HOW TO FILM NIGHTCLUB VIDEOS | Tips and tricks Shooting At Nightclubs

And those of you who are you know capturing audio also this is pretty simple if
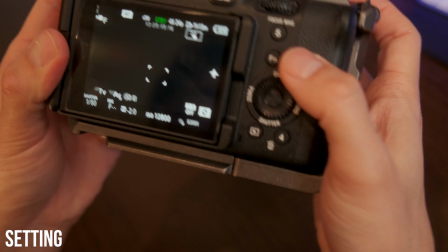(7:02)
you have a microphone that does not have a gain control just adjust
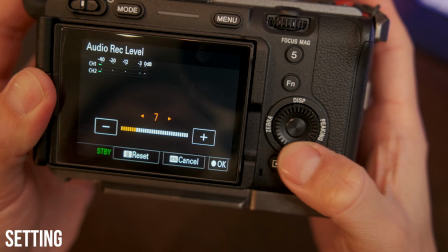(7:07)
your volume on your camera so it does not hit the red section of your audio meter and if your microphone does have a gain controller try to put the volume to the lowest on your camera and then you adjust your sound on your microphone to you know to a correct level and obviously you don't want to hit the red spot on your audio meter and for video orientation depending on what your client wants you either shoot horizontally or vertically and if you have to produce content on a bolt orientation in post obviously i recommend you shooting horizontally and cropping it in post so it will fit your you know vertical content but you just have to let your client know if you do this then you're going to be losing some quality compared to the horizontal because you are cropping the actual footage oh and just a little tip if you are doing that where you are making both horizontal and vertical content just for later on in post to have a better framing try to shoot a little bit wider to begin with so when you're using your footage vertically you will have a little bit more better framing. So let's talk about different shots that I take at the club and I'm not going to be going over how I edit these I'm just going to be sharing with you like what percentage of the whole video is taking up with a certain footage.
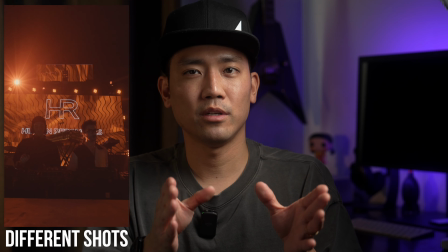(8:45)
For me I use probably 40% of the video to show the artists at
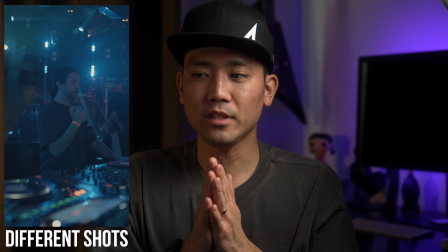(8:50)
their event like performing at clubs because I do have multiple
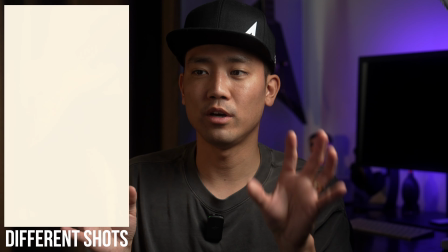(8:55)
artists that are performing so I just want them to have a certain amount of time in the video just to let people see that these people are performing
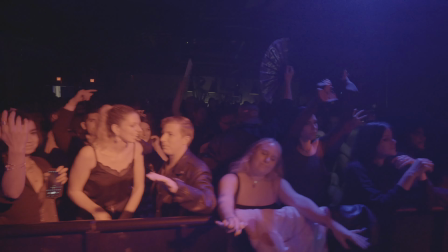(9:06)
and 30% of the video I use is the crowd shots so
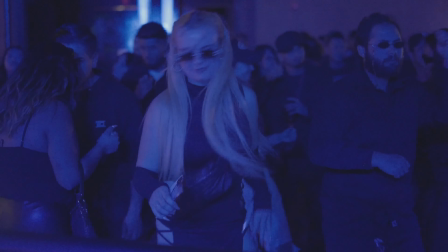(9:11)
it shows how much you're enjoying the event and you know just like dancing smiling talking
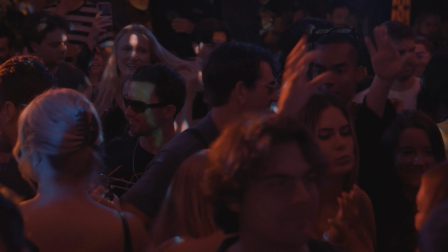(9:17)
drinking it's just overall just having a good time because you have to give the video vibe that everybody is enjoying this environment and around 20
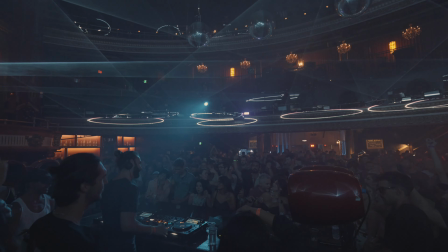(9:29)
of the shot i will be shooting a wide shot where it will show the
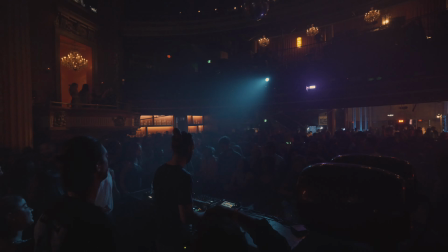(9:34)
venue and all the stage design and all that stuff so people know
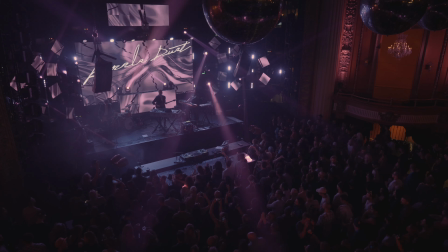(9:38)
you know oh this event is awesome because it has very good special effect or decoration or stuff like that and 10 of the time I'll be shooting like detail shot let's say if there's like a special effect going on like flames
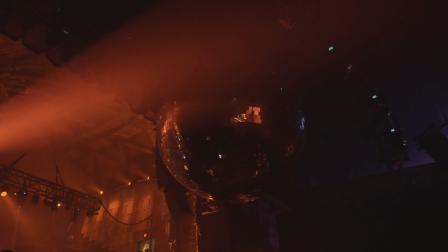(9:53)
or like confettis or like lasers and such I'll probably have detail shot
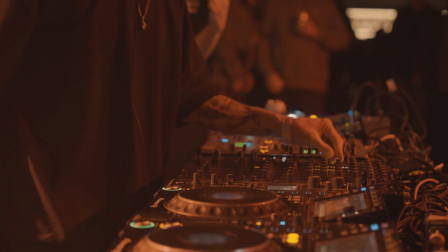(9:59)
of those and also I'll get some shots of like DJs using their controllers or like
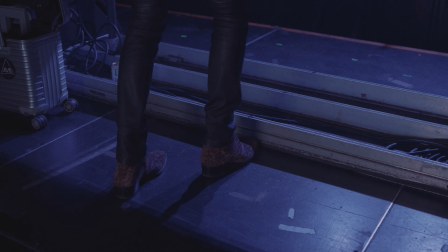(10:04)
their feet just dumping with rhythm and all that just something that has a little bit more close-up and with all this combined i'll mix these clip around to have some kind of a flow and some kind of a story instead of just having same beat all the time i'll probably start off slow you know showing the venue
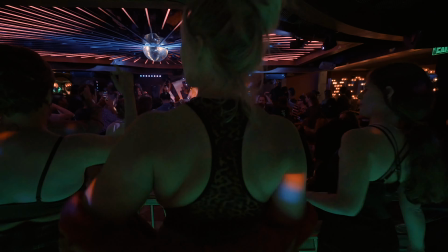(10:26)
and changing it to a faster pace cuts when the you know music hits the climax section or when music drops the beat and
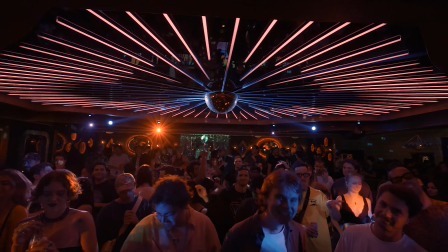(10:34)
that kind of stuff but overall i already said it multiple times it all depends on what your client wants and for me I'm making a video to recap the whole
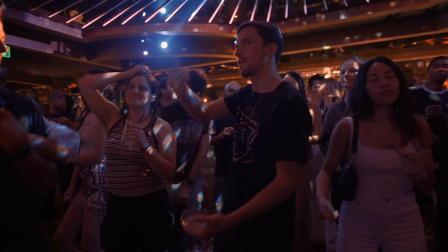(10:43)
night and the main purpose of my video is to just show who was
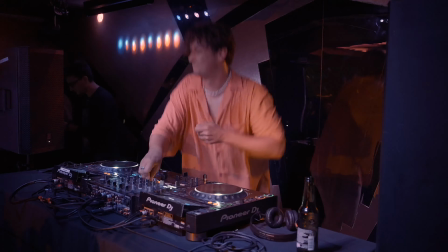(10:49)
there and make the viewers you know want to join these kind of events. So let's talk about some miscellaneous accessories and one of the most important thing that I recently started taking are my earplugs.